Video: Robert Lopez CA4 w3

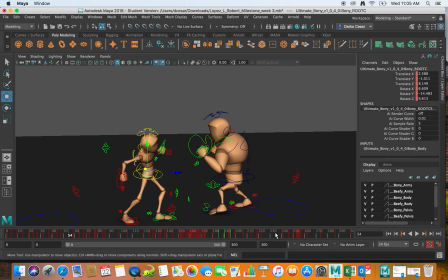So for very end, um, when he is grabbing him for a foot,
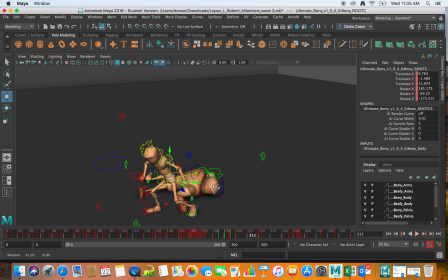maybe camera could be
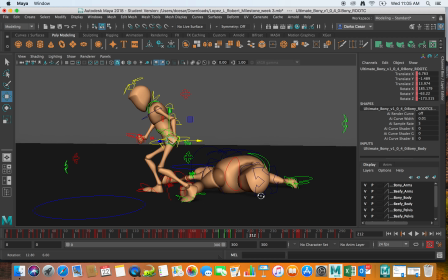something like that, where we would see
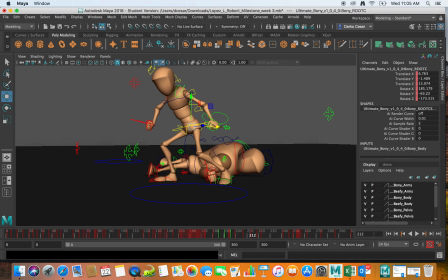what is going on.
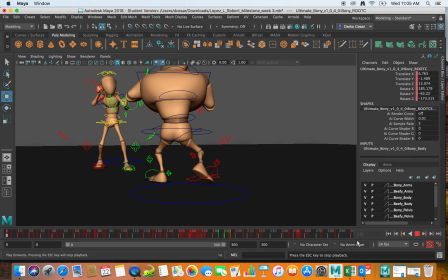Okay, maybe that's a little bit too high.
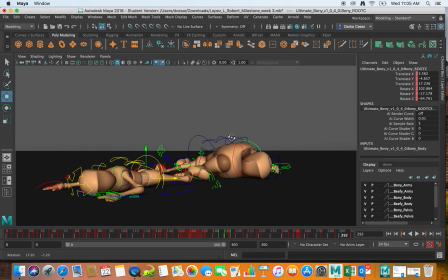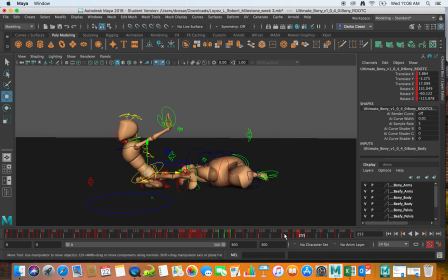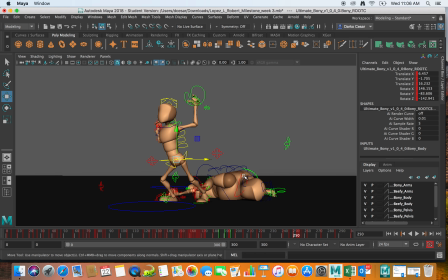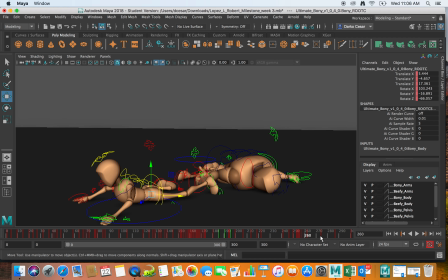So maybe something like that for the third camera or something. If you would go with the camera cuts. Um, I really have a problem with mine. I don't know why. I'm sorry for that. Let's go back to the your
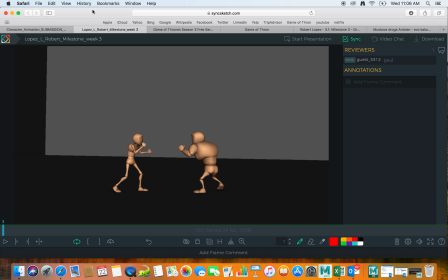Scene Sketch Play Blast. Alright, so let's take a look what we have now. Well, even that is chugging.
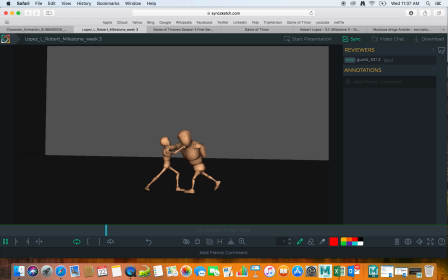So once again, I don't think that this is good angle,
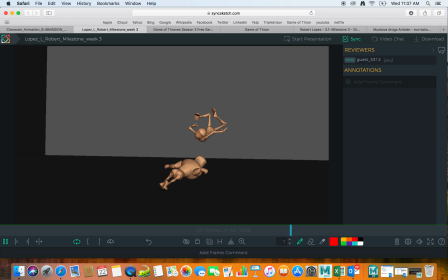but then for this where he is jumping towards the camera is definitely not, and the flip is also in wrong camera. So yes, you can also stop somewhere here. That's what I thought that as a first solution.
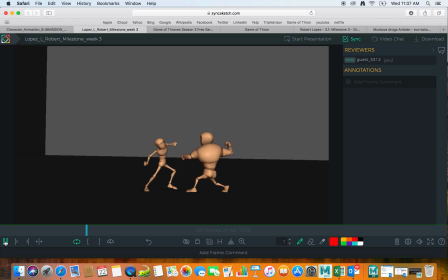Maybe after these guys getting together and bam, bam, bam, bam, bam, bam, bam. Now they go away from each other, and that can be shot just, I mean, the scene just for itself.
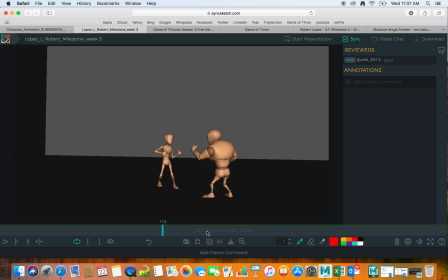Or maybe you can replace all this animation with just them falling on the floor after this duel. Bam, bam, bam. Maybe now they're falling down, and that would be it.
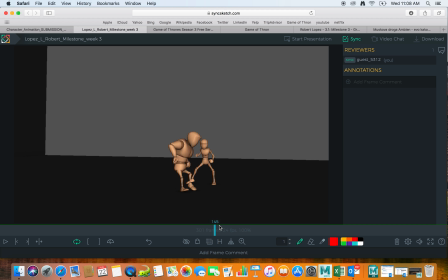So you would be done by probably 150 instead of going to 300. So it's a double work. Now that's completely up to you which one you're gonna go for.
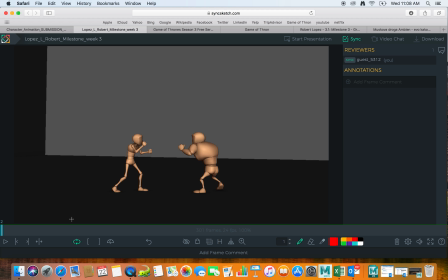Let's talk about animation. So let's talk about the small guy first. As he is walking forward, I would say it looks pretty good.
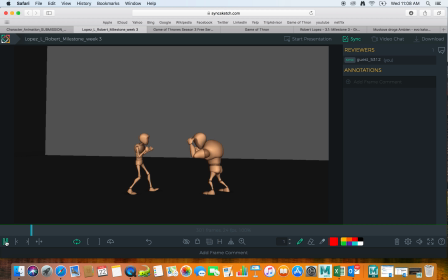The only thing that kind of bothers me is his back foot, where it looks like he's been injured and he's kind of pulling that leg after him. You see that?
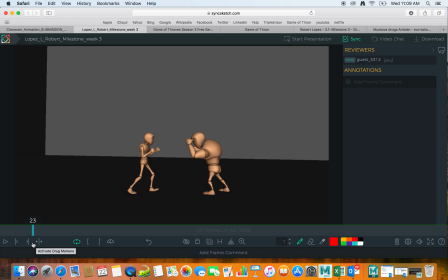Nobody walks like that, especially if you are in a fight, because mostly in a fight the legs are kind of, you're down on the legs, and there is a certain bend almost all the time.
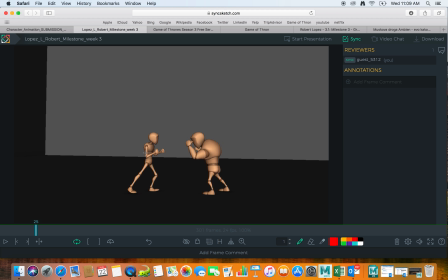And in this particular pose, you were actually pulling this character for the hips higher than you were supposed to, because you were stretching leg beyond what is meant to.
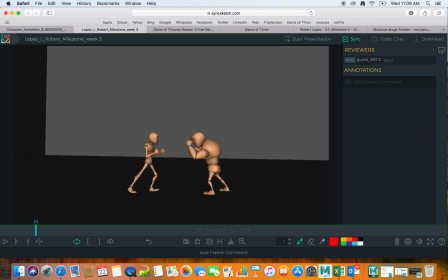Because as I can see that by pulling the leg, stretching the leg, you are lifting also the whole foot off the ground. So that's not okay. Another thing that seems to me that you don't understand is how the steps are being made.
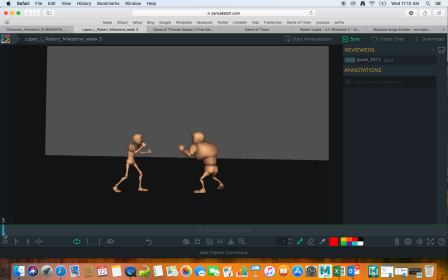The person, when he is stepping forward, and that's pretty much part of the just a regular walk, is that, like in this case, right?
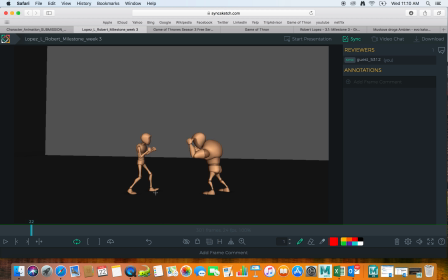We hit the ground with a heel, so it should be not just those toes turned upward, but also just the heel should contact, and the foot should be
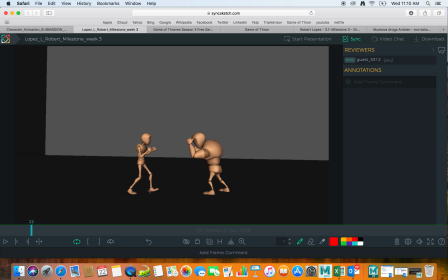upward, the whole foot, right? It would be like that. At the contact pose, and also the leg would be a little bit more stretched. This leg might be a little bit more bended with the knee going down.
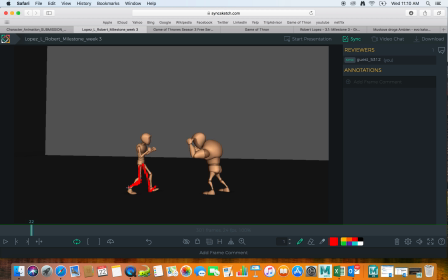And then after the contact,
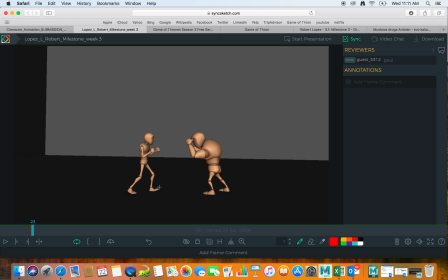just in next 2 frames, the foot is flat. So there might be one in between, one frame between the foot being up and foot being flat on the ground.
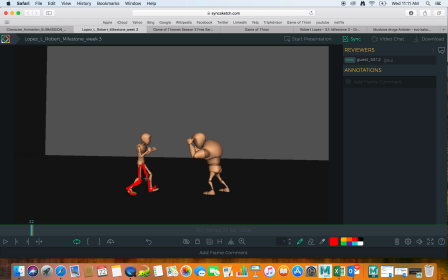Not more, because it becomes mushy. That's one of the problems of your shot, is that it's a timing, right? Because if timing doesn't work, if it's too slow, then it looks more kind of like a floaty, where
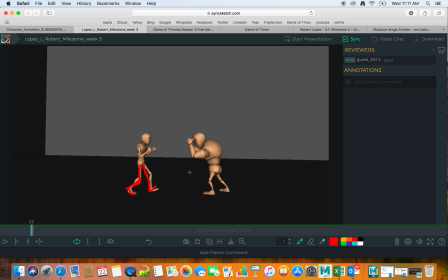the timing feels even, and everything looks kind of like a whole scene is being done under the water, where the vegetation underwater floats very evenly and, as we call it, mushy in animation, floaty or mushy.
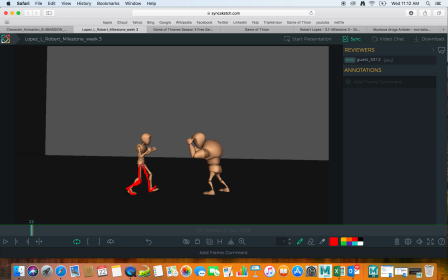Um, so in this case, definitely when the character is going forward from contact to down pose, it it has to happen faster. It can happen with only one in between, or maybe even none in this situation of the fights or that kind of stuff.
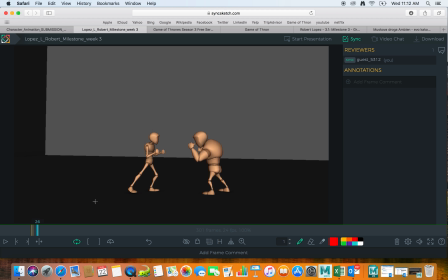So this pooling shouldn't happen. It should, probably at this point the foot should be maybe like that.
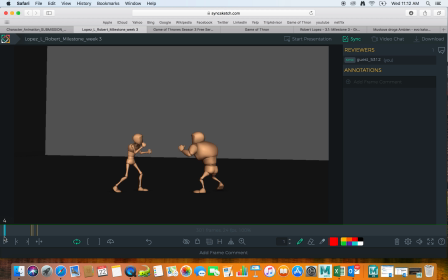Also here would help when he starts going, he goes right away up. Maybe before he goes up, maybe he should go first down for down pose.
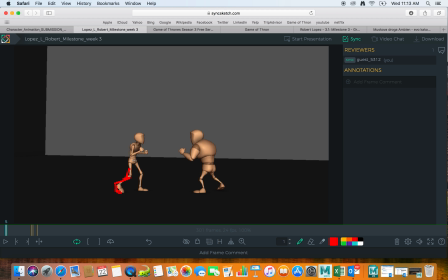The fighters, they go a lot up and down, up and down.